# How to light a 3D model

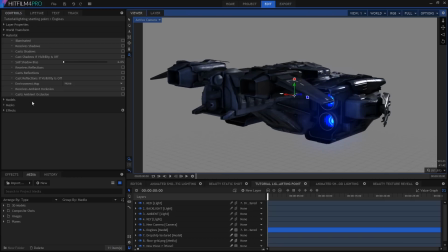8:30 That way, if I move the ship around or rotate it, that red light's going to stay in its relative position. By following this very basic lighting setup, you'll get 3D models that look good pretty much every time. Now, of course, every project and every shot does require its own custom lighting arrangement, and you have to be led by the needs and the tone of your story.
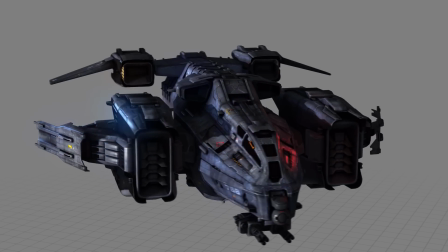8:50 But this setup gives you a good starting point. Okay, so we now have a ship with far more visual interest than we started with.
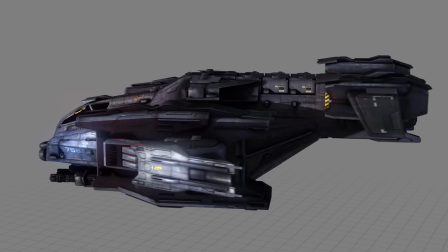8:58 Let's take a look at this in an actual shot. The lighting setup here is almost identical to what we've been talking about,
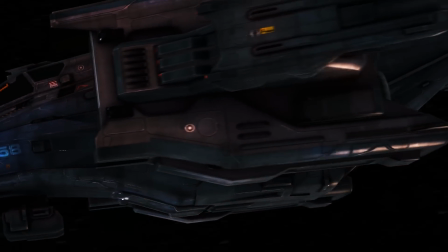9:04 the only difference being that I've changed the blue backlight to a kind of burnt orange to match the sun in the scene, and I've switched the key light from a point to a directional light.
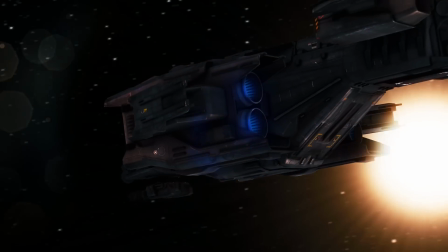9:14 Directional lights are good for far off and supermassive light sources like suns, because they emit light rays in parallel along a specific trajectory.
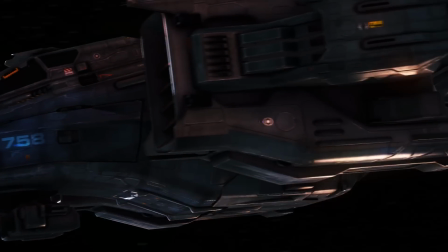9:23 This is kind of like how the sun's rays end up reaching Earth, compared with something like a smaller, more localized light bulb in a room.
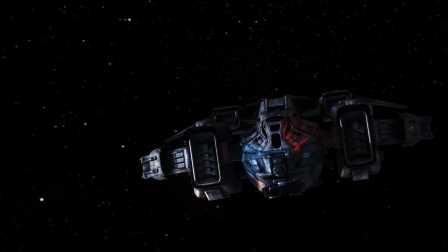9:30 If you take this version to be quite a painterly, expressive lighting setup, where it's more about mood than realism, let's also take a quick look at this version, which takes a starker, more realistic approach.
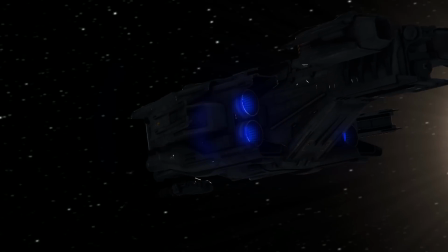9:42 Something like you'd see in Apollo 13 or Gravity, I guess. In this case, I've removed the coloured lights, reduced the fill to create a darker silhouette,
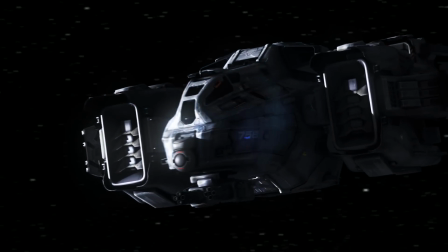9:51 and I've actually duplicated the key light to make it even more intense. This has all been about setting up your 3D lights, but getting beautiful lighting is also about working with post-processing effects on top of your 3D scene.
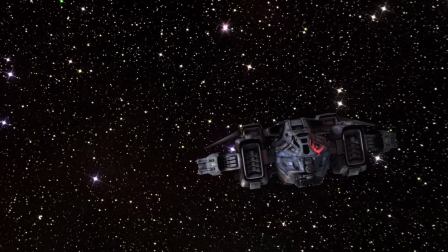10:04 For example, here's the shot without any post-processing.
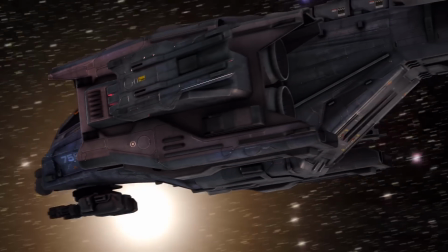10:08 It's the exact same lighting setup, but it looks very different and considerably more computer generated.
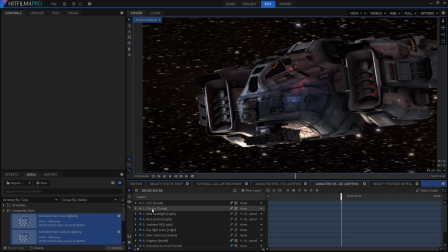10:14 Let's take a look at this specific frame. So I've got two grade layers added on top of the 3D scene for its entire duration. The first one has anamorphic lens flare added to create blooming around bright areas, as tends to happen when shooting through a real camera lens.
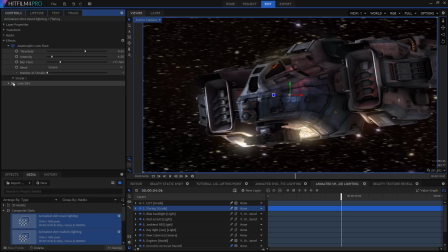10:30 On top of this is a very subtle lens dirt effect, which again introduces an unpredictable element of reality.
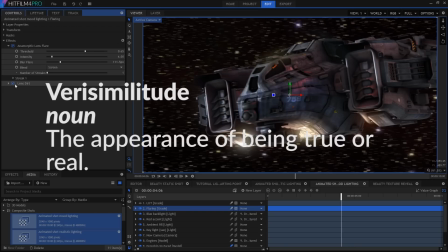10:37 This is all about something called verisimilitude, which is the appearance of being true or real.
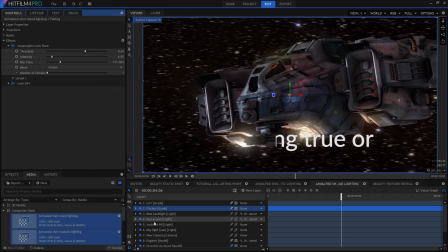10:44 The pursuit of verisimilitude is inherent in all filmmaking, but especially in visual effects, which starts off as being completely unreal.
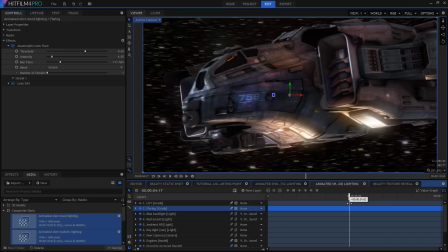10:52 Typical viewers don't consciously know that light tends to bloom out around bright patches, but they've watched enough movies to recognize when something is missing. Remember that it's about the appearance of being true. We're evoking the feel of reality, not simulating it.
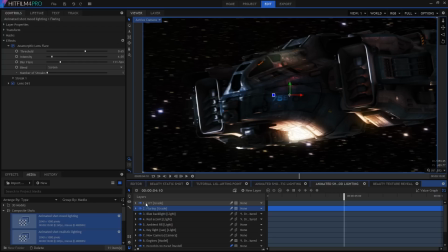11:07 We're not NASA. Finally, for this shot, I've added a LUT to simulate a Kodak film stock. The result of this creates a higher contrast shot with intense colors, and it really brings out the blues and reds in the ship's material.
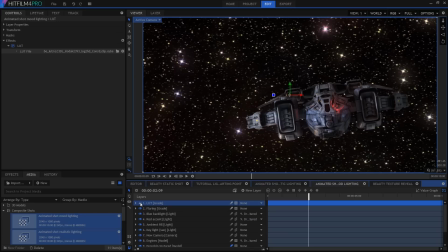11:20 To my eye, this makes the ship look more real, and perhaps even more like a miniature shot on film, rather than a perfect CG creation.
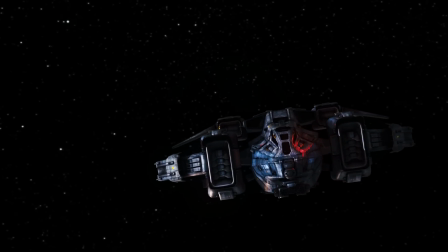11:29 How you grade your own shot will depend entirely on the specifics of your project, of course. Okay, well, many thanks for watching. My name's Simon Jones, and I'll see you on the next video.
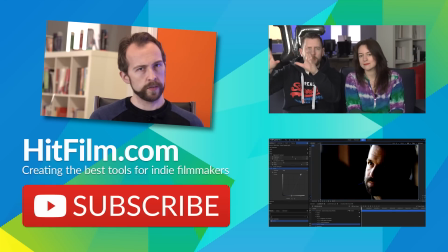11:39 We've got more videos on lighting coming up, so hit that subscribe button if you don't want to miss out.
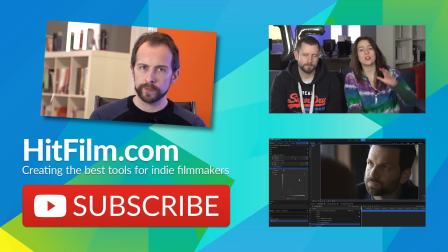11:44 It might save your life.